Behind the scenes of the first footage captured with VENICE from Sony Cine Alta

I suppose here I am trying to push it a bit and find out, you know, if you go far with something, what would happen.
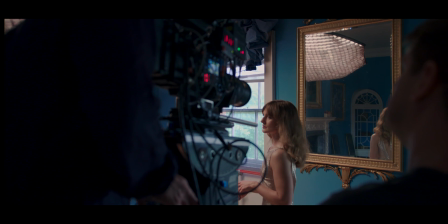(0:51)
You know, we're in one day trying to create enough footage so it actually feels like there's enough
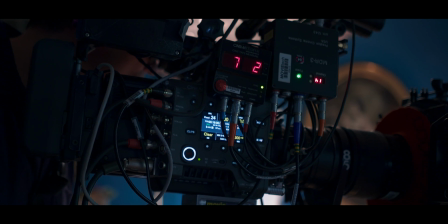(0:57)
for people to see and Jim and my gaffer sort of decided to go in a much smaller way than we would normally go on a film.
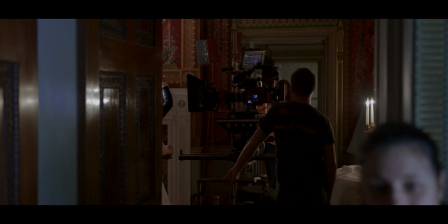(1:04)
I saw the tapestry room on the recce. I just loved the colours of it.
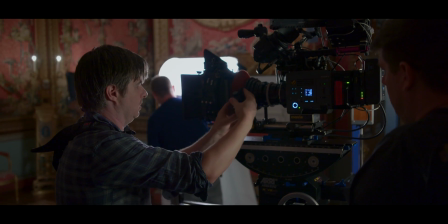(1:09)
It's been quite hard to get to shoot in that room because it's an incredibly fragile tapestry and actually So we ended up having to light LEDs,
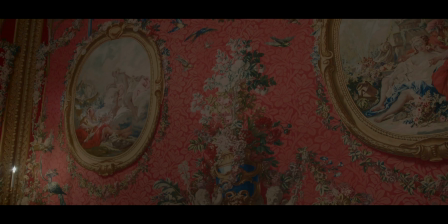(1:15)
which I don't normally light with that much, but that's all they allow us to do.
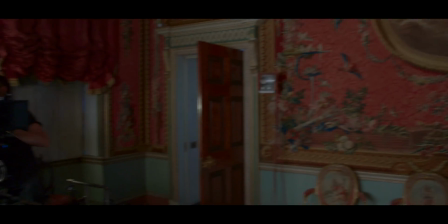(1:20)
It's kind of interesting. What we're trying to do is to see the colour and see how many subtle tones we could see in that low light.
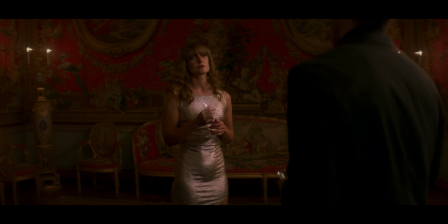(1:28)
It's pretty, you know, there's not an awful lot of light flying around there. And it's just interesting to see what happens between the reds and the greens.
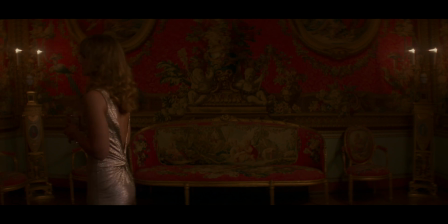(1:35)
And then to have the dress as well, just to pop it up and just see the range of the image. Quite exciting today, it's the first time ever that we are shooting with the new Venice camera here.
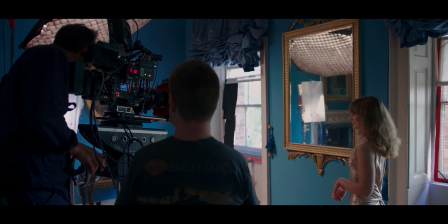(1:45)
For a long period of developing this nice tool, so finally first time ever shooting some scenes with it.
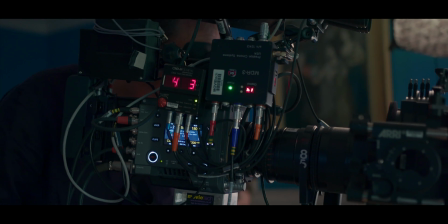(1:52)
So as I said, exciting times for us today. The fact that I really love from the camera is that the camera is 500 dives,
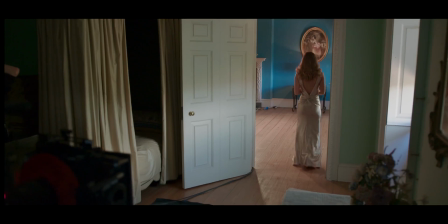(2:02)
which is very interesting nowadays. It's going to be one of the more interesting cameras on the market.
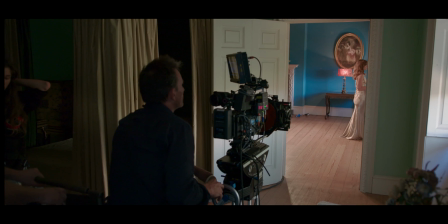(2:12)
Well, upstairs we were kind of playing with a bit of mixed light, so we had a soft light coming in through the windows and that was about 4,500 Kelvin and then we had tungsten inside so that was quite warm.
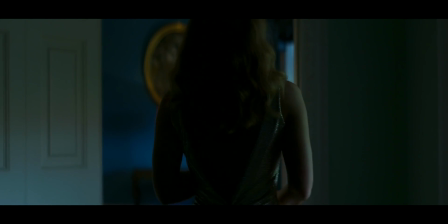(2:23)
So we were just looking at how light on the skin separates with different colour temperatures.
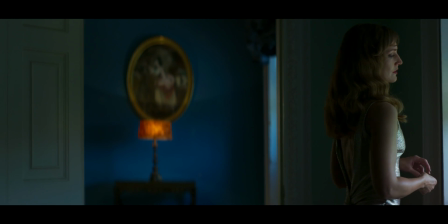(2:29)
It's something I play with a bit on films and I really like when you mix colour temperatures. So I'm just interested to see how it works.
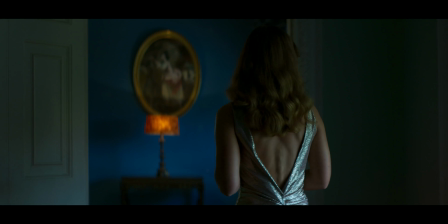(2:37)
I found previously with a firmware shot with the Edge 65 I had a lot of mixed light and the
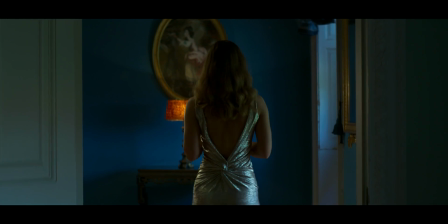(2:42)
more we did it the more the director loved it and so I'm kind of interested to see what happened here.
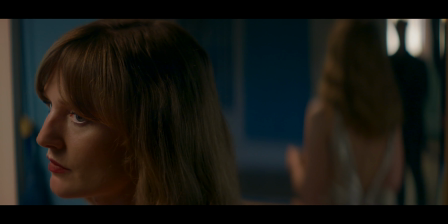One of the nice things about the new camera is that it records in XOCN which is still a 16-bit linear
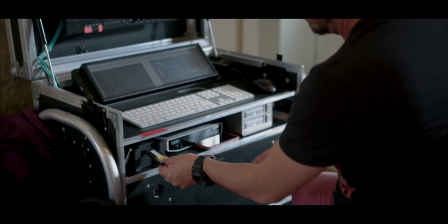(3:01)
file and with the new card recorder we can get with speeds up to 450 megabytes per second, so it's a really fast download. We've just had a quite hectic session chasing the light on daylight outside on
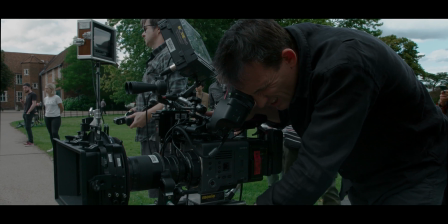(3:19)
the front of the house and the variable ND is really helpful because you can make the changes really quickly.
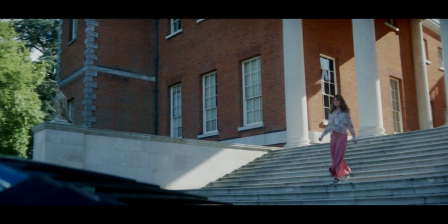(3:24)
I actually think it's one of the best things I've seen at the camera, aside from the chip, it works really well.
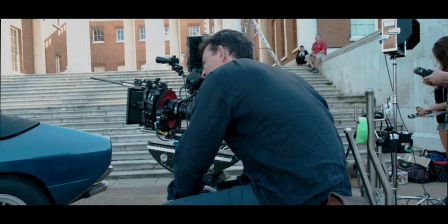(3:30)
That saved us about 20 minutes of filter changes in five setups. We have had sun up, sun down, sun up, sun down and you just normally you can never find the right ND between sun up and sun down so it's good.
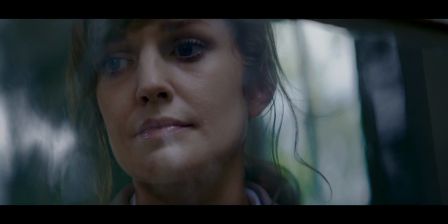(3:43)
It feels really nice in the hand, actually I really like the handhelds, it sits really nicely, it's well balanced.
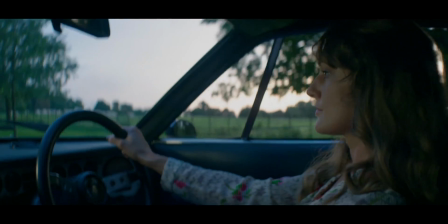(3:49)
We've pushed it right to the limit now and we'll get in the DI and see how it does but I think it'll be something, there's lots of nice highlights there.
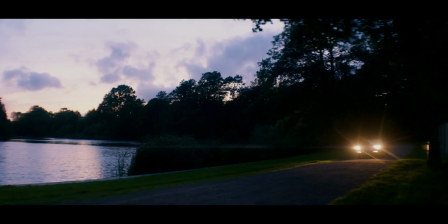(3:57)
The point of doing this was to try and push it and try and create different looks but but also, you know, we put it in a bit of a real wild environment. We've got a lot of locations, lots of different things going on. And as usual, you're behind and you're having to rush and see how it copes and it's done really well.